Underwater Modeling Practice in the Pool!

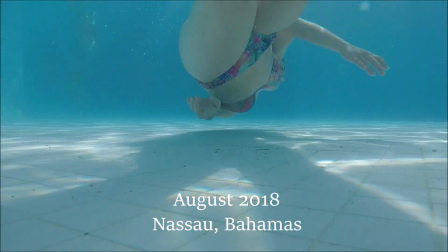(0:00)
So this is footage from August 2018 in Nassau in the Bahamas.
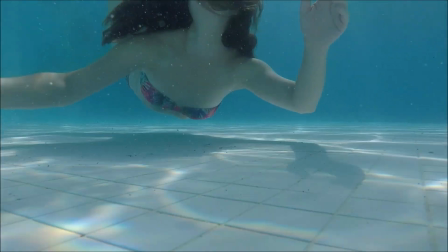(0:07)
I'm trying to get a feel for what these different camera angles look like
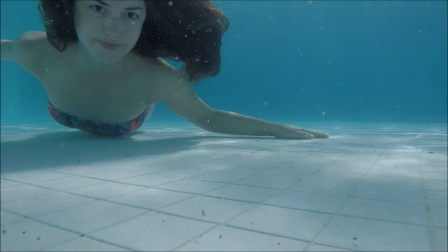(0:12)
and how to record GoPro footage on my own without anybody else holding the camera for me.
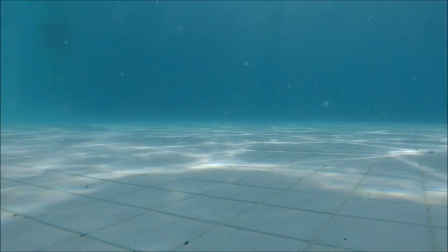(0:18)
And after looking at this first bit, I realized a huge part of the view is the floor, so that's not going to work.
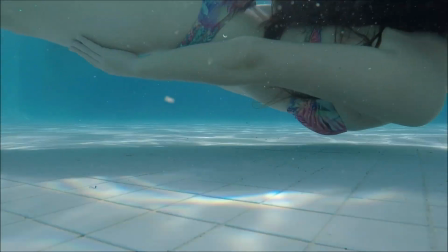(0:26)
And you can see how close my body is to the ground.
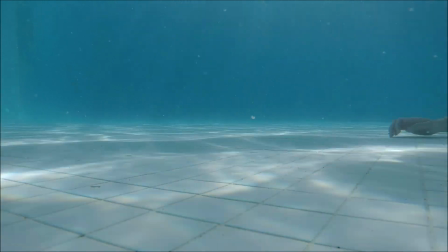(0:29)
I'm practically scraping the floor of the pool and the top half of me is cut off.
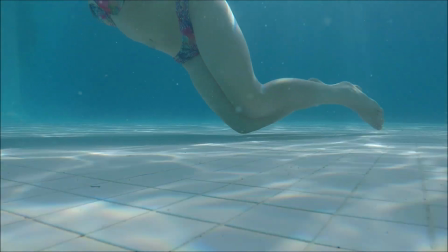(0:35)
I also needed to figure out how close I should be to the camera,
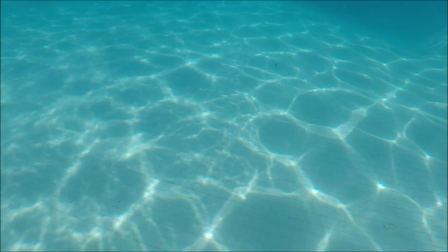(0:39)
and I was going for this sort of selfie distance, and it actually ends up being really, really close to the camera.
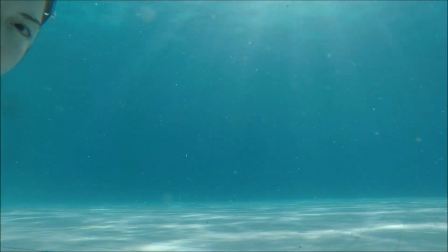(0:46)
It feels very close when you're underwater. And then I take it down again for a second time, but it's at a much better angle.
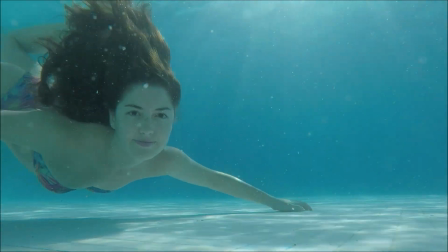(0:52)
You can see less of the pool floor, and it's more me in the picture.
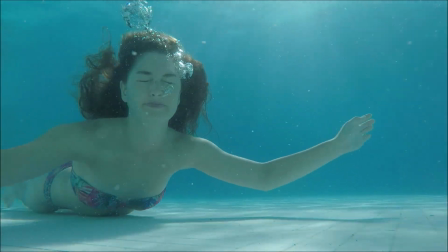(0:58)
I had to let all of my air out so I could sink to the bottom and not float upwards.
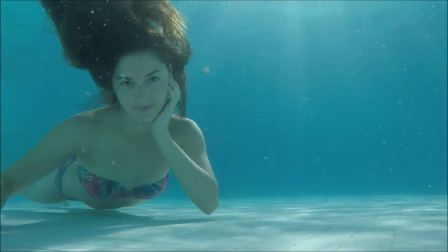(1:02)
So now I'm just going to try to be cute and see what my hair does and see what kind of weird body angles come out of this.
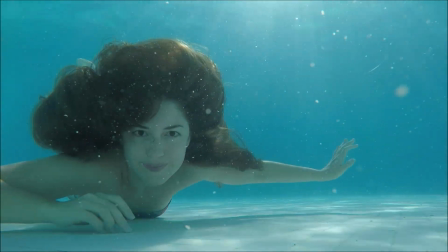(1:10)
It can be really hard to stay in one place because different parts of your body want to float or move around in the water,
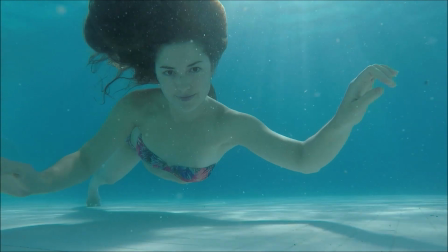(1:17)
and it feels like you constantly have to reposition yourself and get back into place.
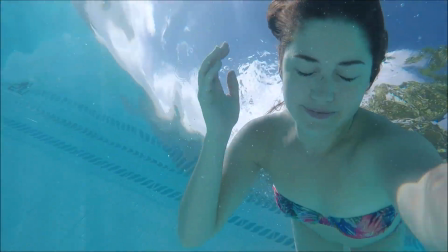(1:24)
So I think in this one I'm going to swim with the camera. Whoa, yeah.
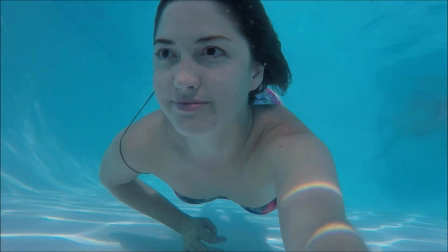(1:31)
So it's pretty wobbly. It's hard to, I didn't have any like handle on it.
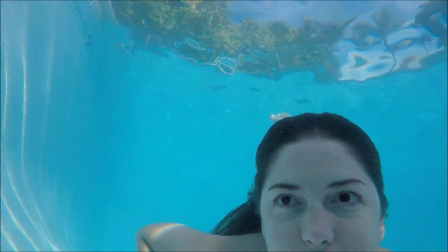(1:35)
And mostly I'm trying to just keep myself in the frame, which, yep, right about here, that starts to go south.
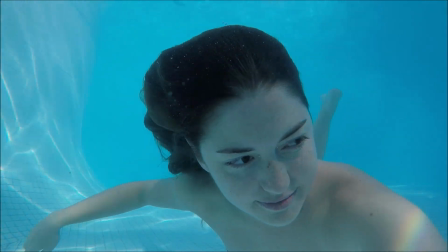(1:42)
And I found I was doing this a lot. I was trying really hard to keep myself in frame, but it was just really difficult.
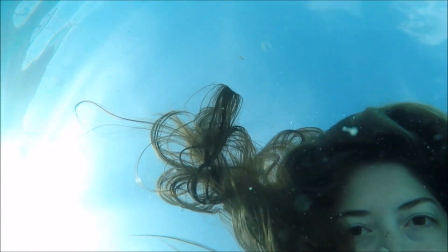(1:50)
And a classic hair in my face move. So this is where I put the camera at the bottom of the pool and swam over it.
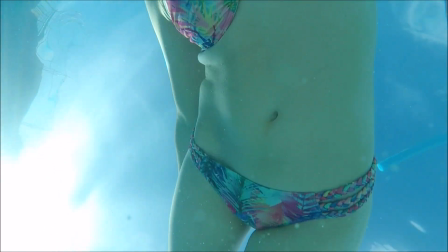(1:57)
And it's definitely a cool shot, except for that pool noodle that's floating by.
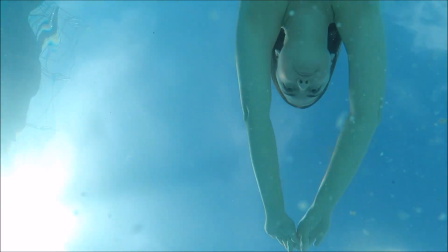(2:01)
Definitely cool for a mermaid shot, but not great for still frames or trying to get photos out of it, for sure.
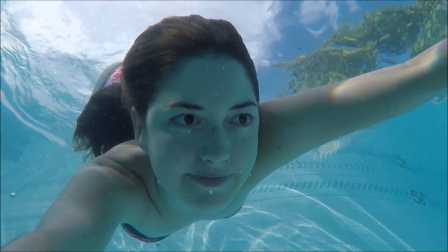(2:10)
This is my favorite clip because I'm about to do one of the most important things that you can do,
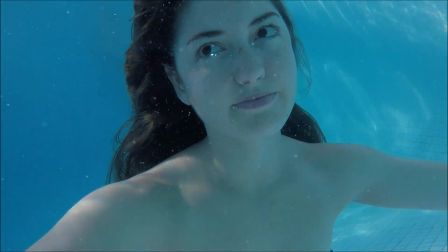(2:15)
and I'm always trying to remind myself to do it every time I'm underwater.
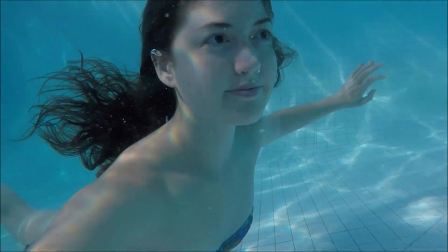(2:19)
If you part your lips just a little bit, it'll make a huge difference in how comfortable you look underwater.
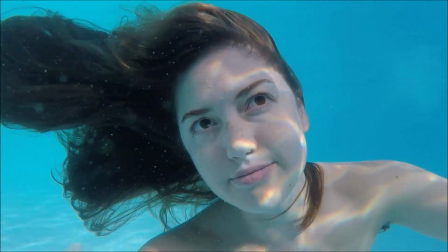(2:26)
It doesn't feel natural because there's water getting inside your mouth. It's kind of the same with opening your eyes underwater.
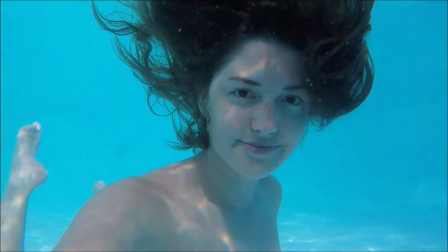(2:33)
So eyes open, mouth relaxed, and ding ding ding.
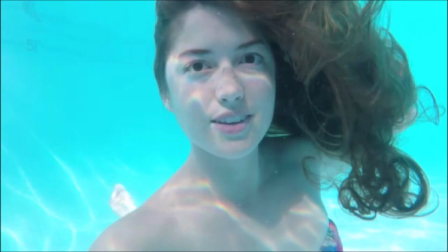(2:41)
So let's look at some still frames. Even with no makeup, definitely my favorite. Definitely would edit my foot out of the background. I really like what my hair is doing in this one.
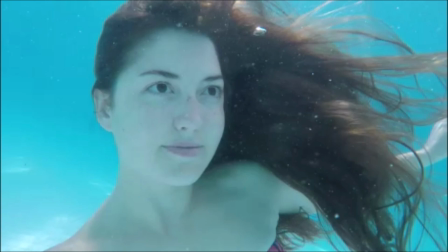(2:53)
I just wish there was a little bit more definition around my nose and my mouth. My hair is definitely a little crazy, but I think this one is kind of cute.
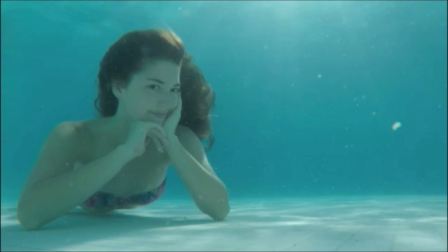(3:03)
This one could have been cute, but I think my right hand kind of looks like a claw. Ending with a real classic that we've all experienced, you're welcome.